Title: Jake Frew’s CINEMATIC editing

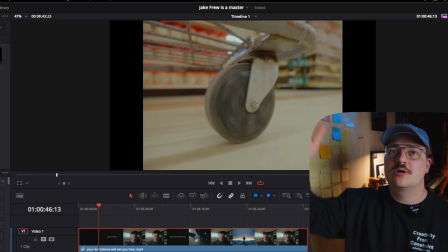He's using like a friction arm. I've got one up here, but I can't move it.
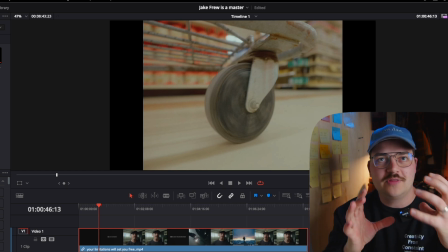He's mounting his camera right up to the bottom of that shopping cart. This has nothing to do with editing.
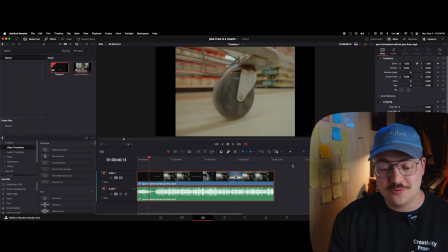This is just cool cinematography, but this is cool. What does have to do with editing, though, is the way that he did guess what? Jake gets to bring it up again. J-cut into this shot was really fantastic.
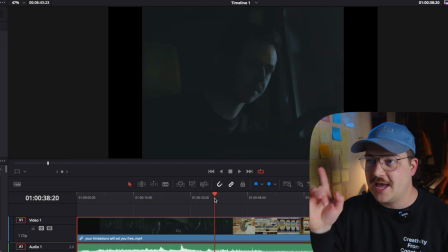So if you pay attention closely, as he starts to leave the car, the sound of the grocery cart wheel happens well before we see the grocery cart.
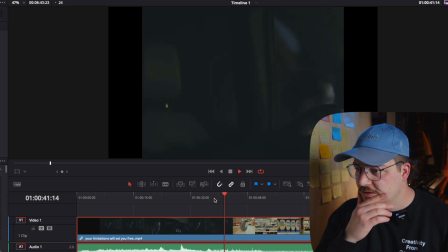There's the grocery cart. Guys, we talk about this to the nth degree. I'm always looking for places to bring it up because it truly is a cinematic technique.
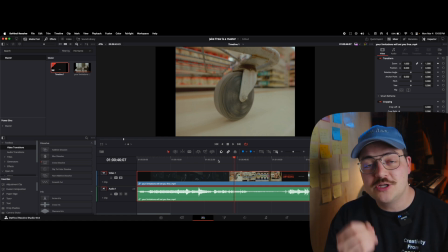If you are an editor, this is a technique to make your videos cinematic. Where can you use J-cuts to have these super nice transitions?
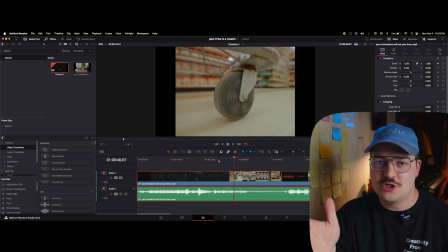This one right here, study it. Jake crushed it with that J-cut. So good. Let's keep watching.
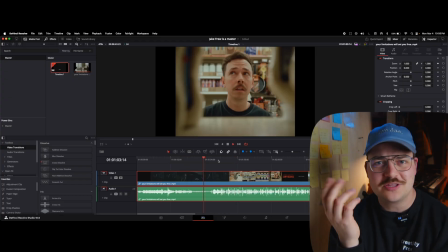Love the music in the background, great choice.
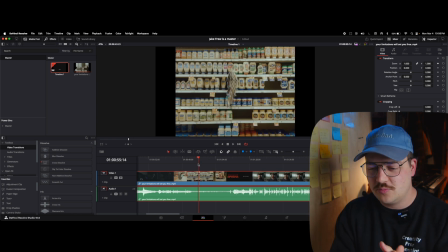Okay, this section right here with the mayonnaise, this is a perfect example of, I would call it intuitive rhythmic editing.
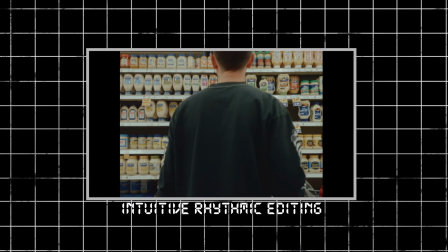Like, it's not necessarily something that is formulaic or can be taught, but I mean,
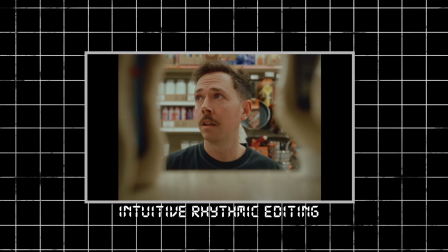when you look at stuff like this, like fill your brain with this type of execution, because this is great execution,
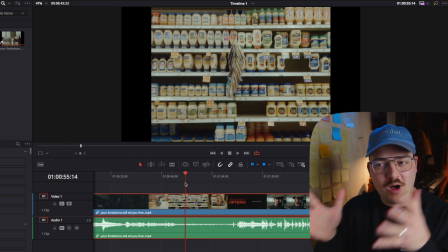but I love the choice here to have this wide establishing shot of the mayonnaise, and it's not a quick shot.
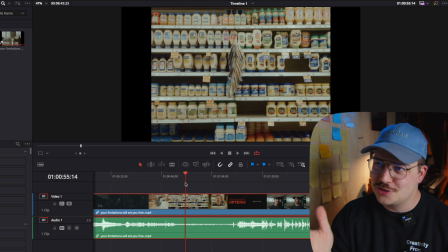We sit on it, we really soak in just how many different freaking choices of mayonnaise there are in this shot.
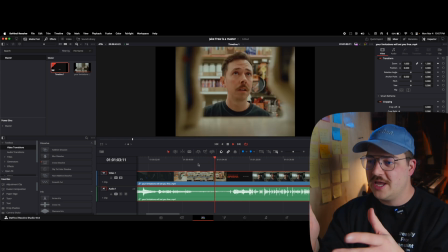Then we get to this and we cut to him, we cut to a tight shot of the mayonnaise, we cut back to him, tight shot of the mayonnaise, him,
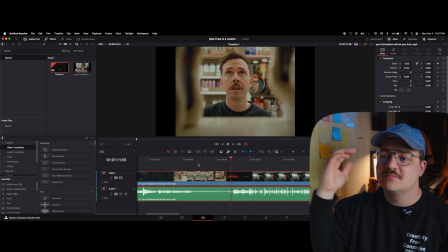tight shot of another set type of mayonnaise, and then him, and we breathe, and then we get the title sequence there.
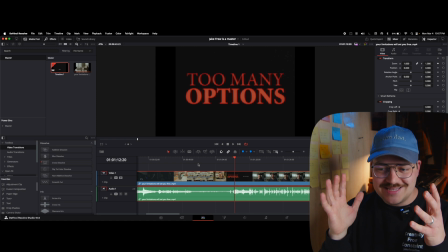That is just textbook rhythmic editing, where we start with something that really shows us what we need to see, and then we really go back and forth and pick up the pace, which again,
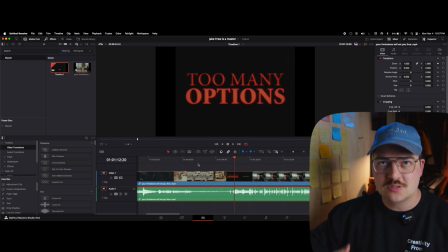as a viewer, in our minds, this just sort of kind of gets us more and more on edge. We're kind of like, oh my gosh, here's another one, here's another one, here's another one. Like, we saw all of that, and then we're reiterating that point through editing with these tight shots. Jake crushed it on this sequence. Is it editing related? Of course, we got to do text.
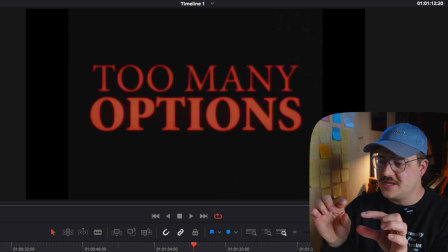Jake, the text you did here looks so good. I love the thicker choice on the bottom, the thinner text on top.
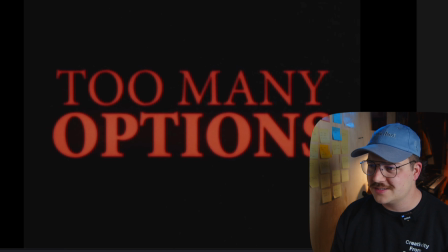It's just really well balanced, and I love this almost Stranger Things kind of look that we've got here with,
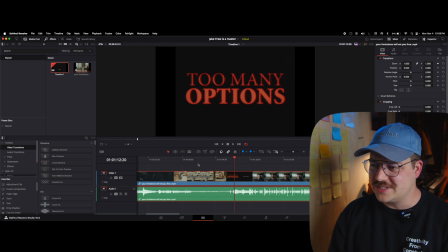again, it kind of has almost like a old TV kind of outline going on with the text.
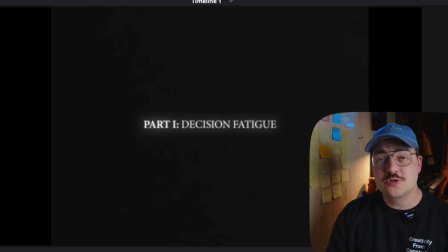This is a really cool title. When we go from the title sequence to part one, first of all, again, another great example of just like the text is so clean, so simple. He's got some glow on it. We're really getting those Jake Frew vibes, which again, we're all about learning on this channel.
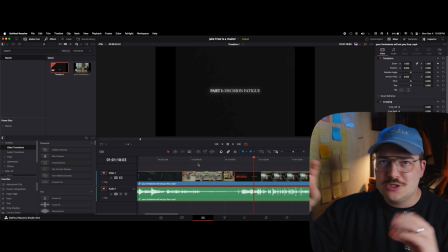He's using some kind of glow effect on his text. He's using little particle overlays, grain overlays,
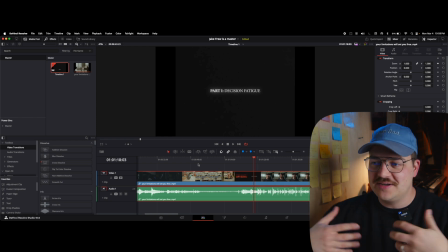something like that to really kind of add that character and that depth, where it's not just clean with, text in black.
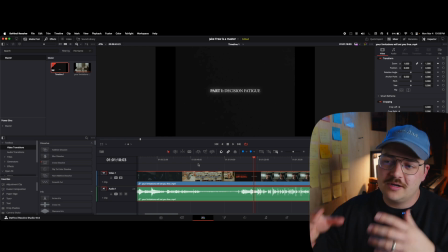We've got a little bit of modeling and film grain going on, as well as the text glowing, and great stuff.
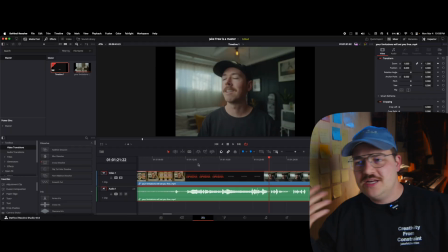In filmmaking, I feel like we need a soundbite for every time I'm like, there's a great J-cut. There's a great J-cut. Editor Jake, can you turn that into something? I don't know.
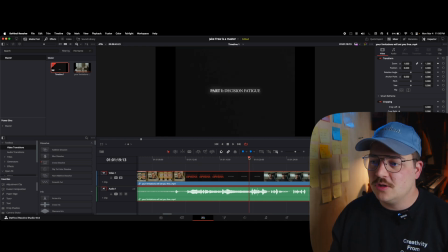But again, this is just another great example of, even though the title sequence is still here, bringing in his voice just makes the transition into the next part so clean, so simple. If you did just that hard cut from this to that, it's so much jerkier, which again, on YouTube, we give a ton of grace for that type of editing.
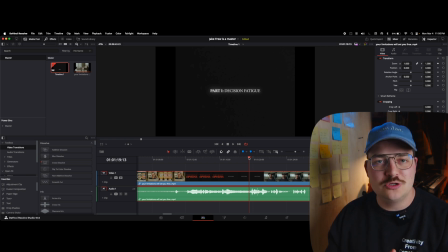This just is what makes Jake special, is he's in YouTube making a YouTube video, right? But he's bringing cinematic movie editing to a Talking Heads video.
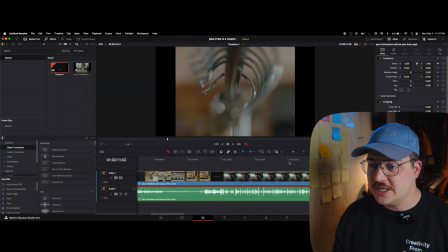And then he's talking, he's being Jake, doing a great job. And then we get to our first B-roll sequence with the clothes.